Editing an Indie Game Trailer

now I need to figure out what I want in the trailer a couple of things that are
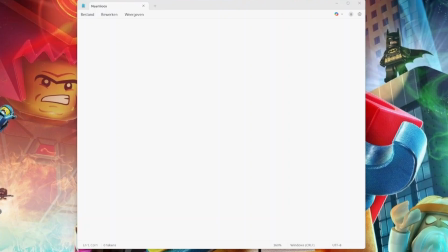(4:14)
needed all right so let's talk about key requirements to show what this game is about first of all it's a shooter so we need shooting action we need to show weapon variation and possibly some enemy
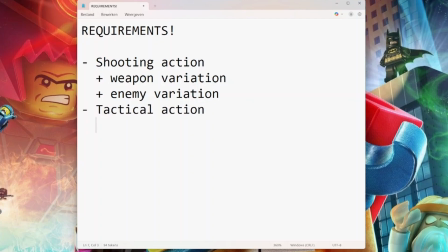(4:28)
variation just to show you that there's more to it then tactical action because there are some things that allow you to move around without shooting so flashbangs light turning on and off to confuse enemies things like that find those little things and make them in the trailer also mini games we got a
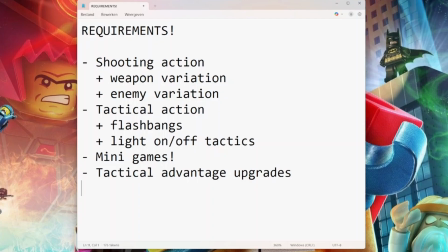(4:45)
bunch of them and maybe show all the tactical advantage upgrades which are items and somehow make it clear that this can be played by one player and you still have a team of npcs running around that's the list let's go all right i've been creative i have a bunch of clips from what i've been recording and spreading them on my timeline and hopefully i got a structure of what i want i will be replacing these clips probably with better ones but now i got a bit of a feeling of the things i want in my trailer also it's the next day but that shouldn't matter i'm spreading this out over multiple days working on this trailer let me show you what i've been doing okay so here we have that little intro
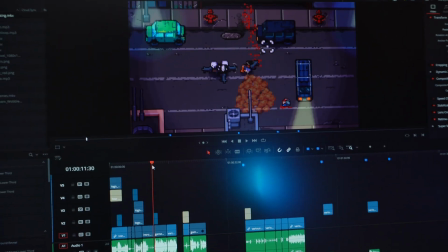(5:29)
i just showed you and then after the intro i want some action shots so this is just going to be some shooting things don't have the actual
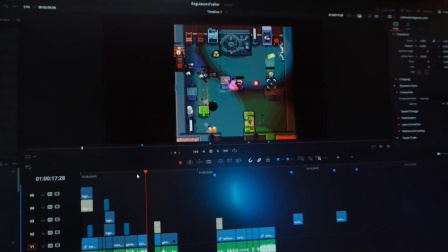(5:36)
shots just just some things going on but i need a little bit more variation also we now have one building because i did one gameplay session but we
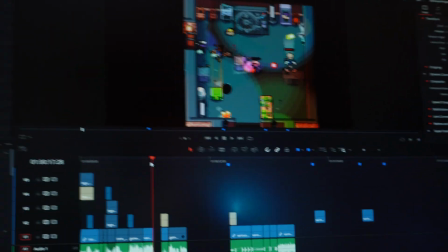(5:45)
also have parks hospitals banks so i want to show some variation in that the next step is gonna be somehow making clear that you have
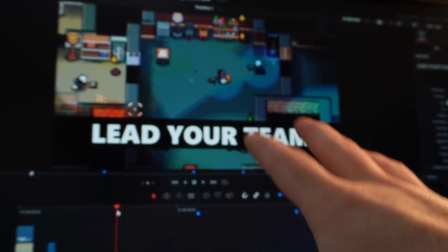(5:53)
a team and i kind of like how this looks but i might change it not sure but lead your team maybe have it
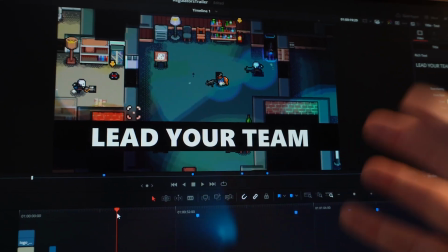(6:02)
fly in the screen and out or something normally you don't want too much text or
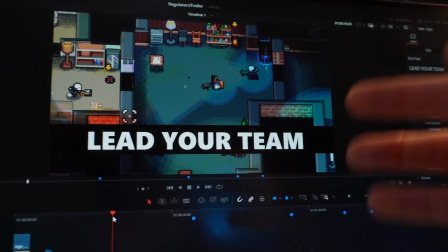(6:07)
things to read in your video or a gameplay trailer but every now and then
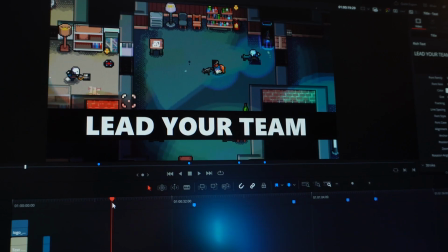(6:11)
you just need to add something to make things clearer so i'm probably gonna
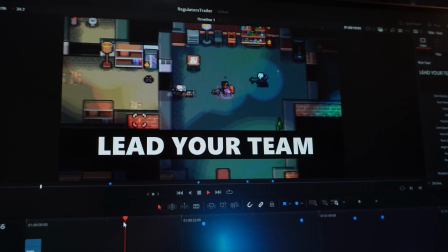(6:16)
use some text here and then we'll just show some movement where you're leading your
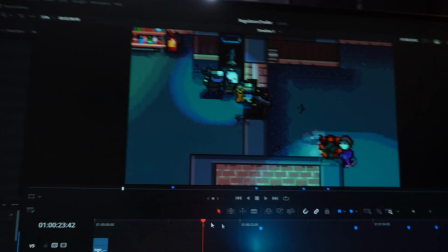(6:21)
teammates not sure yet what but we're gonna get there then of course
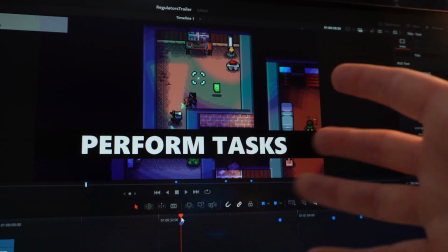(6:26)
there are the mini games perform tasks i might have to find a
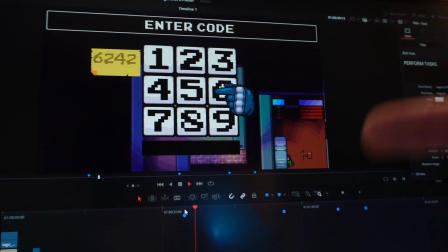(6:30)
better wording for this but we're just going to show like a couple of these clips i'm not sure if i want them like this because
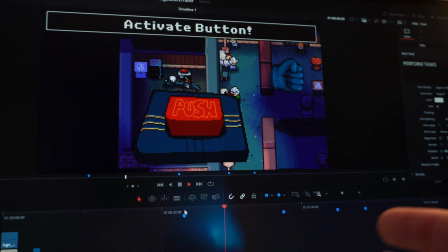(6:39)
it's pretty static and somewhat slow but i have to figure
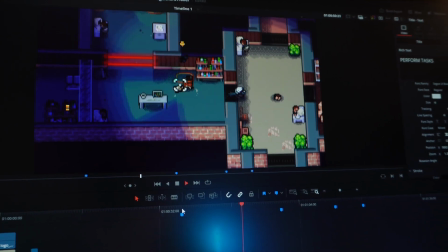(6:44)
it out how it works with the sound but we're going to show those type of clips then
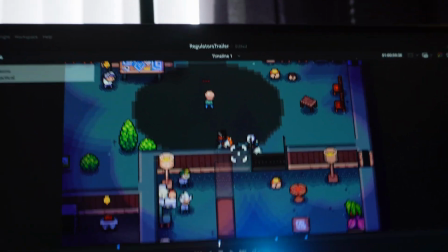(6:48)
I will need some tactical things like taking down somebody like a
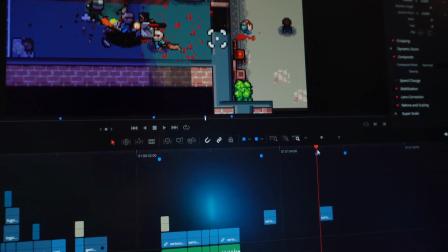(6:54)
slow takedown a few more of those type of moments then I want a level up
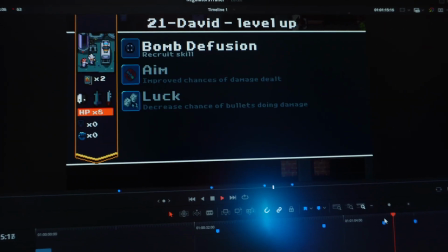(6:59)
the recruit or more the level up screen so that you know you can actually
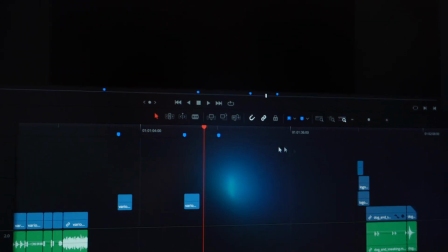(7:04)
improve your teammates and their skills I'll also I haven't recorded it
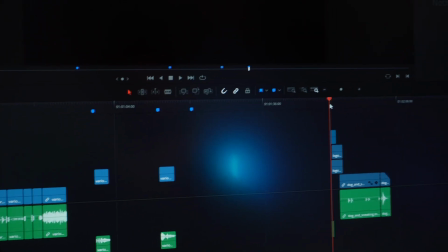(7:10)
but I have to show the different characters and the different play styles and eventually we'll end with this one and i already had a
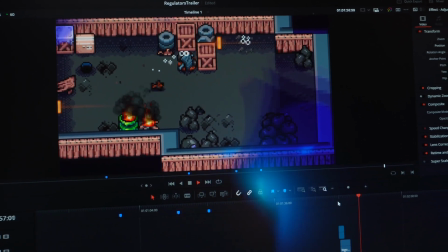(7:18)
clip for the post of this i always like to add a little extra after the end clip or off the end slate so we're going to use the dog
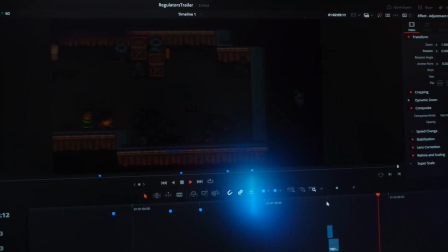(7:27)
so that for those people that keep watching the trailer they will get this little extra bit of information about the game that might make
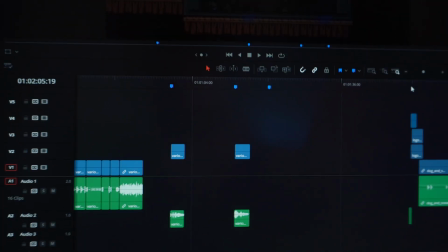(7:35)
them curious why the dog there was no mention of the dog so um got a sort of timeline going on now.
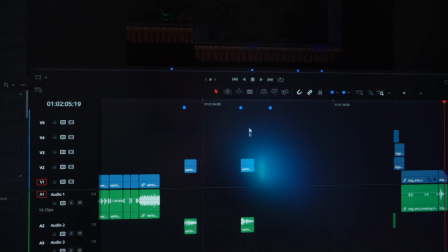(7:43)
Next up is recording the right amount of clips to place on this timeline which means there's a lot more recording required. Now I'm trying to aim for like a one minute trailer maybe a little bit over it like 10-12 seconds longer but preferably game trailers are pretty short and sweet unless you have a triple A game and so much stuff to show you can try to go for a bigger trailer but maybe you then want a gameplay trailer showing just all the gameplay or a whole gameplay session this is a launch trailer get to the point make it fast make it quick and make it interesting that's really the goal here so let's see where we end up a few hours later now i've been recording a bunch of gameplay but i've also been diving into the code of the game because certain things weren't happening the way i wanted to do so i found myself in a little wormhole finding bugs and fixing them but that's all done currently I'm working on a little weapon montage showing a bunch of weapons but also different characters for that I needed to do a little extra code I created a little button so that I can press F3 and then my character changes into one of the other characters and I get a new weapon this way I could very easily record and just one bit of footage with a lot of weapons a lot of characters now I'm editing them all into one sequence.
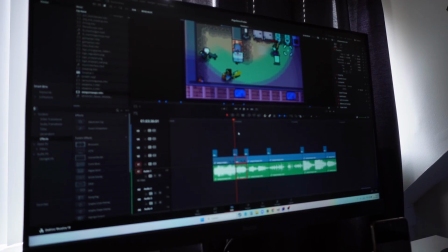(9:07)
So I wanted to show you this little bit where I'm actually lining up the different the location of the character.
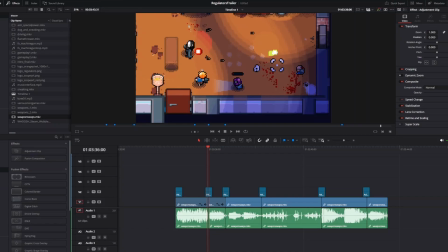(9:14)
So we have the main character over here in this shot in the previous shot at the same spot roughly because this is where the viewer is looking at. We're following that main character from one frame to the other and then it's
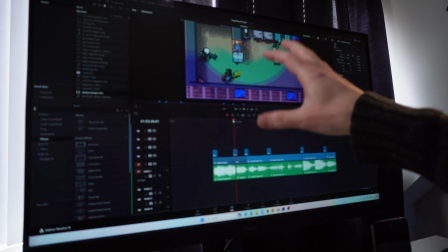(9:27)
much easier on the eyes if you can stay focused on that one single
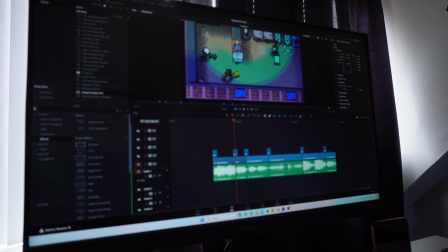(9:32)
spot right here and not have to start moving your eyesight or your eyeline
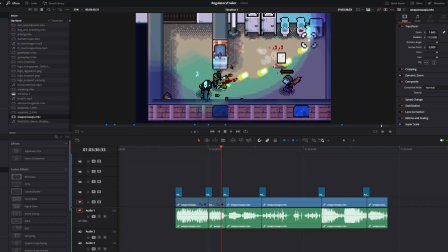(9:36)
so that's what I'm doing now really ending finding the end of every
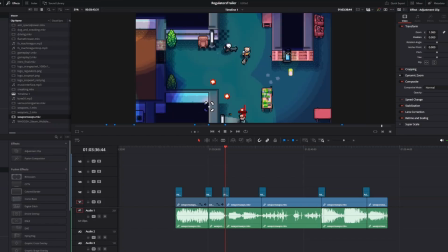(9:41)
clip and then making sure the next clip like this this character we're looking over here and now suddenly we have to
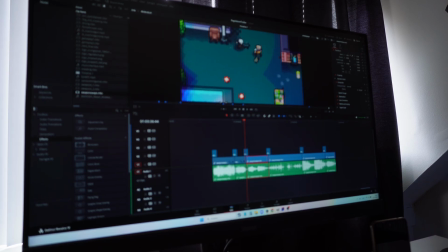(9:48)
look over there that's straight into the eye so we're gonna zoom in this one a little bit this is gonna be a tricky one
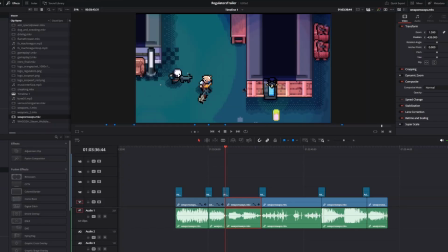(9:56)
let's see if we can line it up a little bit over where we were watching now we're gonna have to do some zoom and movement because most of the action in this shot happens
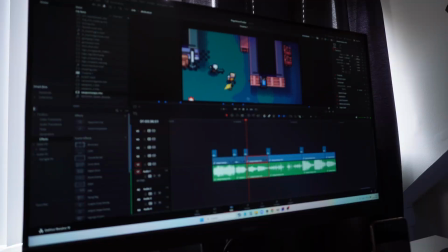(10:05)
lower on screen so we really want to start
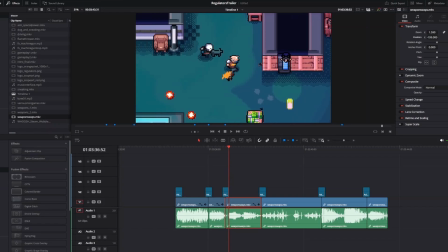(10:09)
panning it to a other different spot so that we can
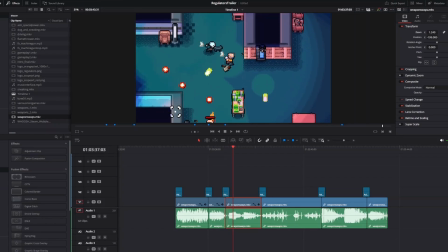(10:15)
view the whole action let's see if this works let's just play it all
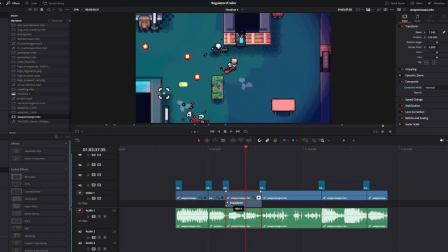(10:24)
right we might want to slow down that all that transition a little bit that really works we're now watching at this location and we can actually move in that location so i'm also going to increase the length of this
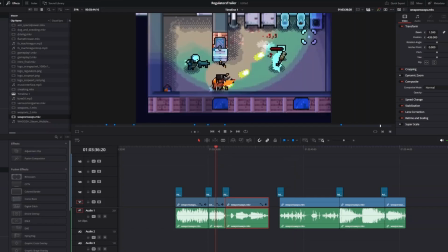(10:39)
clip just a little bit because i don't want the viewer to miss the action and that shot has to be very clear that
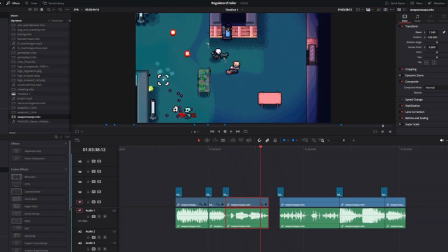(10:47)
you're actually shooting at the wall which then bounces back to that character so i think this works a lot better we're going to move this over there have that zoom
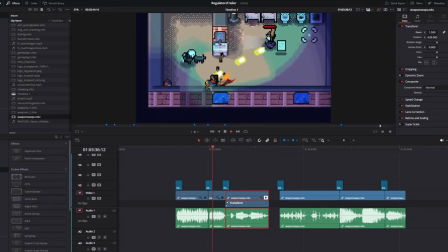(10:56)
and movement happened first and that's a much cleaner shot and then we move into the next shot now I know what you think this might feel or sound like a bit of overkill but the end result in a video like this just the tiny details and they do matter and if you've been working on a game for a very long time why not put that same relative amount of time into the trailer so wasting a couple of days or a whole on this and just fine-tuning the details it's important people are gonna watch this trailer